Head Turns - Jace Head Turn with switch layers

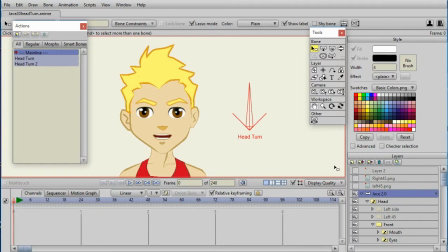[16:18]
Okay, so now we're actually going to talk about the head turn itself, and so I'm going to do the head turn to the left, and select the image that has the left three-quarter facing image,
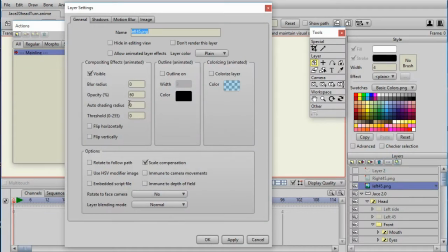[16:31]
and remember I set that to an opacity of 60%,
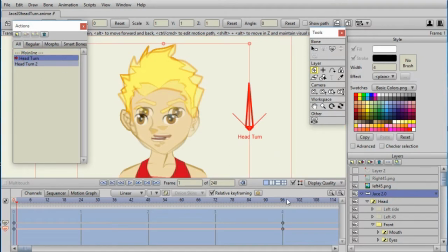[16:38]
And what I want to do is double click on head turn and make sure that I place the timeline marker at 96, which is the full turn, to the left. And now I'm going to go to the front facing view and select the head layer. And so now that selects all the points.
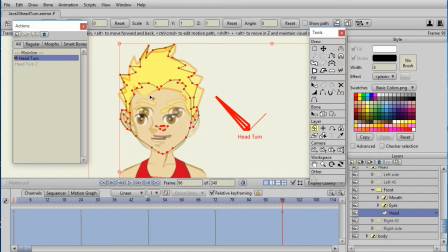[16:57]
And what I'm going to do is one by one move the points over in a position that makes it look like a three quarter view. Now, because Jace really wasn't drawn to be a horizontal head turn,
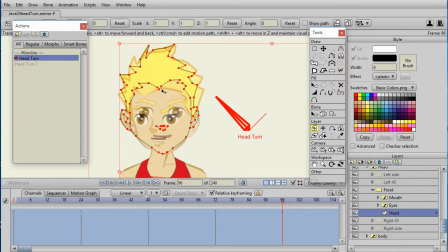[17:13]
his face turns down, I'm not going to actually try to match point to point. And let's look at an example of this. I'm going to select the point select tool and click on the background so that none of the points are selected.
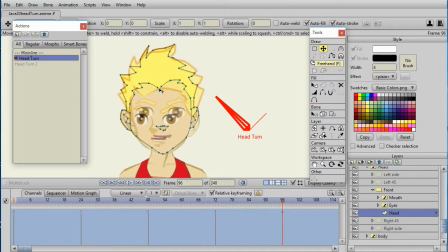[17:28]
Now I'm going to select the transform points tool. And I'm going to take this center point because it's an easy one to see where it should go. I'm going to grab that, press the shift key, and drag it over so it's right above where that point of his hair goes.
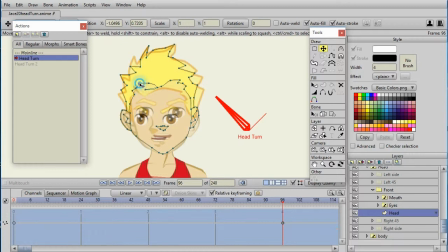[17:45]
Now I'm going to make the other points just kind of move with respect to that. They don't have to be perfect. It's up to you how you want to make it look. Another good example is the nose. I'm going to select all of those nose points. Oops, let's try that again.
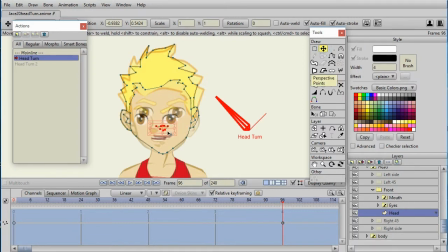[18:05]
Select those points, select the transform tool, press shift, and drag them over. Now another thing I want to do is I'm going to squeeze them together a little bit so that it looks like a little bit of perspective.
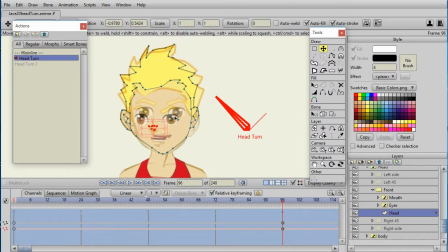[18:21]
But again, as I move my points, I'm going to move them horizontally. That's what we want to do with this head turn. The other thing you want to be aware of is that since this head is round, there are maybe some points that are actually going to go backwards
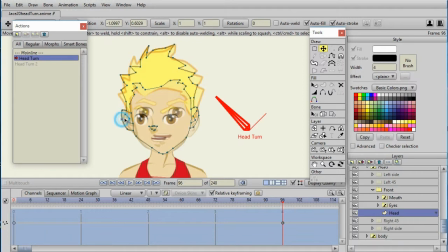[18:37]
because they're toward the back of his head and so they'll start to go behind once they've gone out as far as they can. So you'll just move the points however makes sense to you. This is all the artistic part of the animation here.
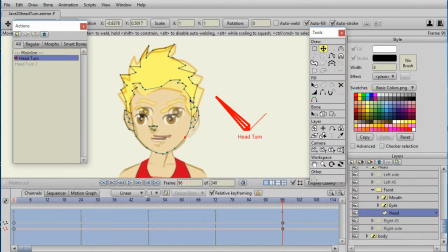[18:56]
The other thing that I've noticed in doing this kind of thing is that even if they're not going to move much, moving these points just a little bit gives you that appearance of his head turning because even if they don't move much, the little bit of movement is noticeable.
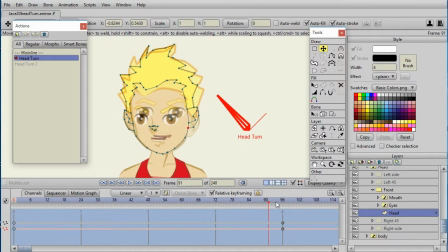[19:16]
Now, as you're doing that head turn, you should take your timeline marker and move it back and forth so you can kind of see what that looks like. And as I do that here, I see that the right side of his ear and his hair needs to be moving. So you just do it a little bit at a time until you get it to be moving the way you think.
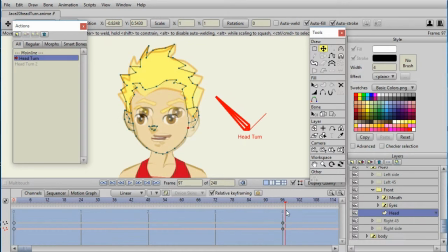[19:35]
As I look at his left ear, that looks pretty good, but his right ear, or his left ear to our right, needs to change some.
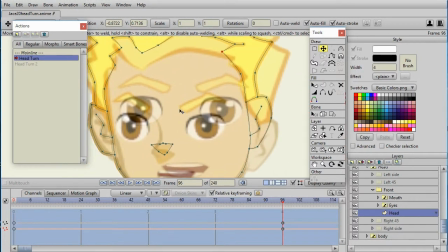[19:44]
Now I'm going to zoom in, and as you're doing this, what you may notice is that there may be lines that aren't there, such as, for example, his nose has a line that comes up here, that doesn't exist in the front view. So what you may want to do is create those lines so that they can start to show up.
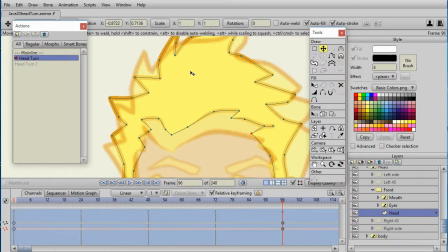[20:02]
Another thing that you may want to think about is hair can kind of go just wherever you want it to go so that it looks nice and fun.
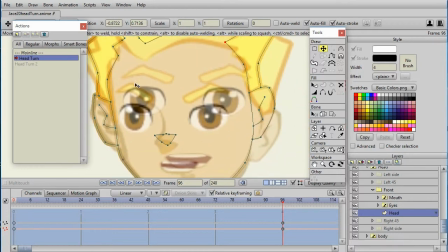[20:11]
It's that facial outline is the most important to get in the right position. The hair can go just about however you want.